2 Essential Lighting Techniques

When we light an image or scene, we're usually focused on adding light.
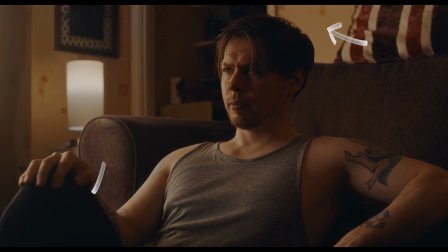But by adding light, we can create situations where we lose control of our image.
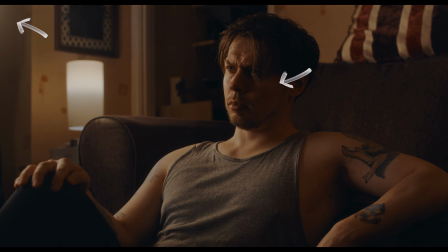And there's a few ways we can gain back that control to create depth and the feeling we want in our scene.
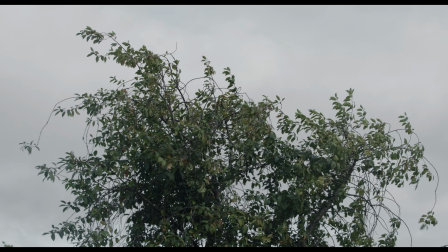Shooting in natural light is a great way to understand how and why we often need to control light.
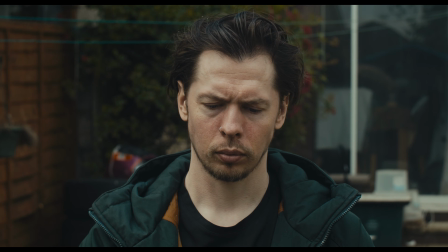Our subject is stood outdoors, in a garden, on an overcast day.
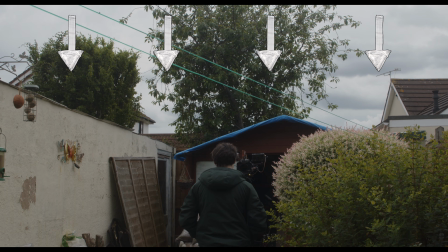Since we have a large soft light source overhead, the sky, and other elements in the area reflecting light,
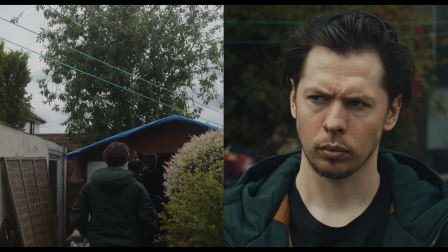like this lighter wall, the light on his face is pretty flat, with light coming from multiple directions. Since we already have more than enough light, all we need to do is take some away to gain some control over this situation.
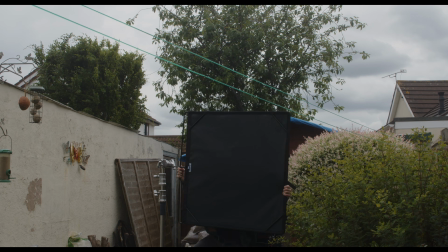In this case, we set up a flag. These are usually made of black material, designed to block and absorb light.
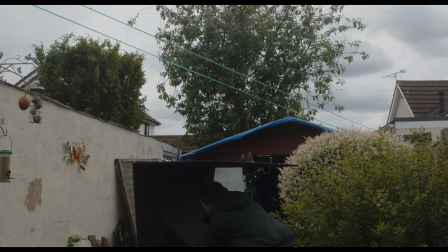And here, we're using a 4x4 floppy, which means our flag can extend in size,
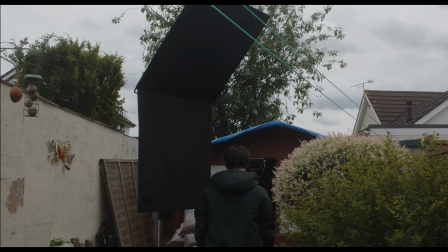allowing us to cover more space and block light from different angles.
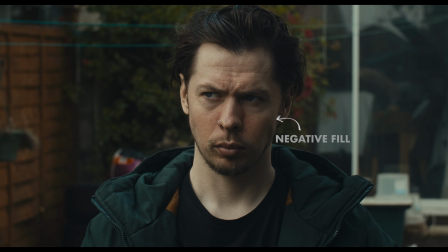We call this reduction of light on the face negative fill, and it was particularly useful for this close-up,
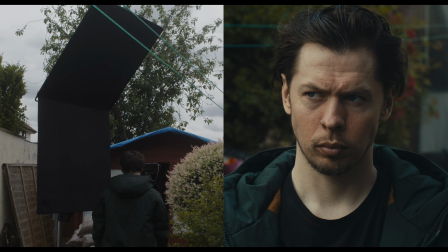since we could block light from the wall and higher up in the sky. Without any control, we're stuck with a flat image.
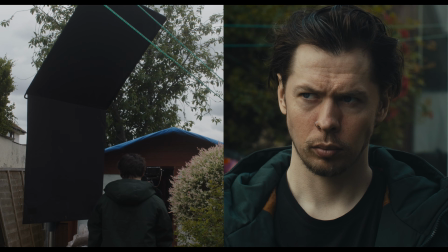With a simple flag, we create depth, mood, and intent.
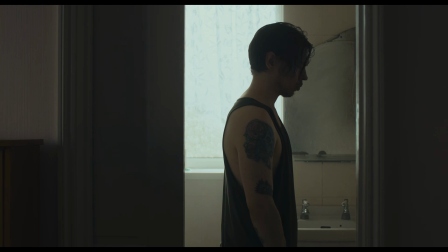And the same goes for indoors with natural light. We may want to shape some of the light spilling in through the windows.
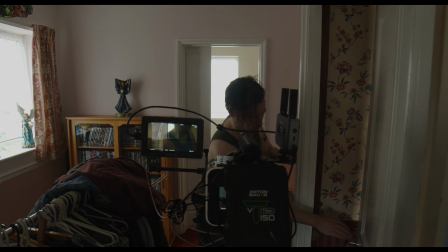This can be as simple as shutting some doors and closing some curtains, like we did here, just outside the room.
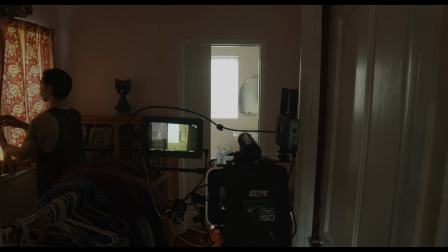Since the curtains didn't block as much light as we would have liked, we placed some darker material on top of them.
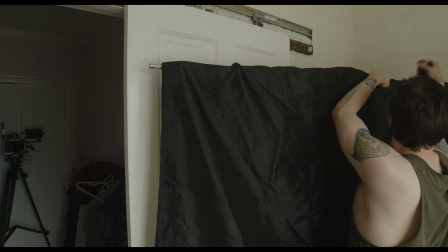Inside the bathroom, to prevent bounce from the lighter walls, we clipped some more black material to a boom arm behind the door,
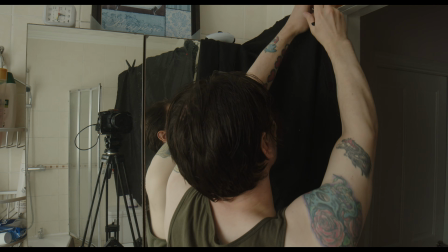and even covered a small corner on the opposite side of the doorway to cut as much light reflecting onto our subject as possible.
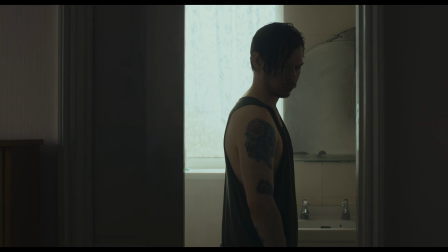Without any lights or even expensive equipment, we just used the house itself and some dark materials to control the natural light in the image,
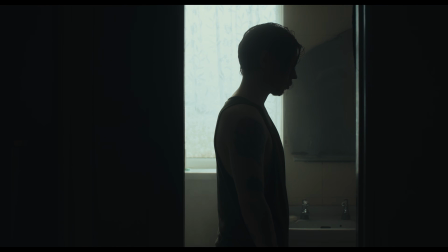creating negative fill in all the places we needed it. And a cut to a close-up would be very simple while maintaining this dark look,
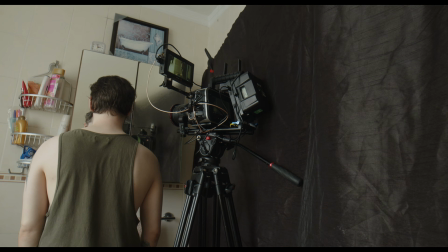by taking the black material we hung on a boom arm earlier and covering the whole side of the bathroom behind camera with it.
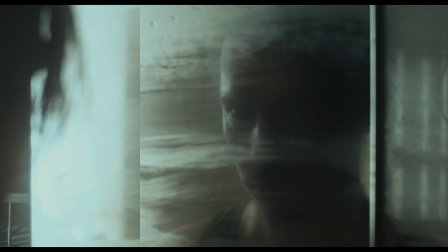This controls the rest of the light in the bathroom, reduces the shadow levels on the face, and matches up with the previous shot.
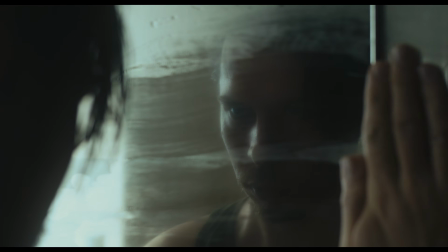But flags aren't just for negative fill.
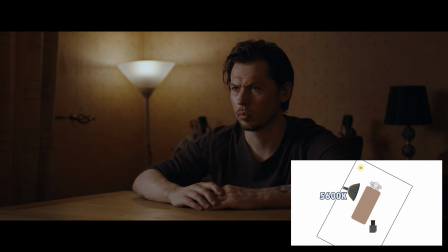Here, we have a soft daylight source lighting our subject, with a nanlite pavo bulb in the background lampshade, set to a matching temperature.
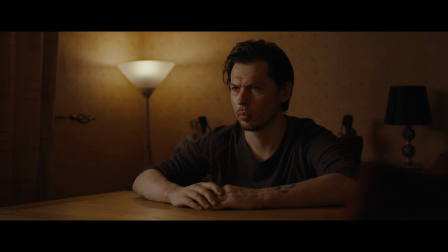By warming up our white balance, we create a feeling of a nighttime interior. But what does this have to do with flags? Well, this is actually lit by natural daylight through a large window.
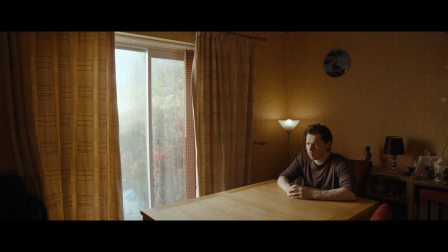We cut some of this light with the existing curtains and softened it with a sheet of diffusion.
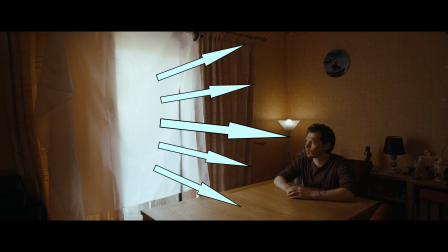But the spill from a window this large doesn't quite connect with the lamp, which is what we'd like to be motivating.
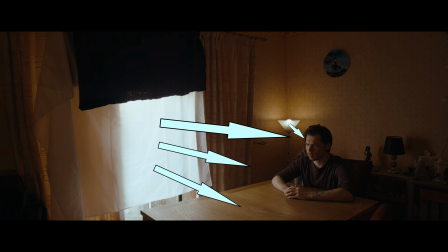So we hung, wedged,
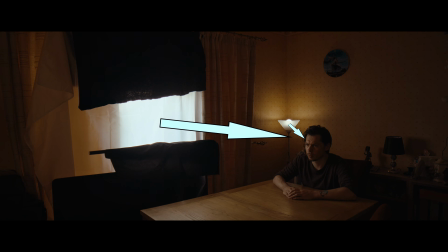and clipped the flag and some black material scraps we had on hand to cut this daylight into a smaller window, shaping the light more toward the face and better connecting with the lamp in the background.
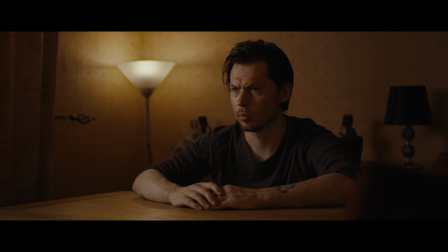So we can see how useful controlling natural light with dark surfaces can be,
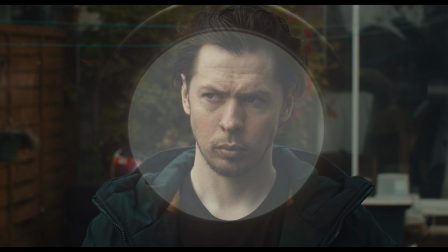but we can also control our own lights with these tools. We used a lampshade and pavo bulb 10C once again to form the basis of our scene.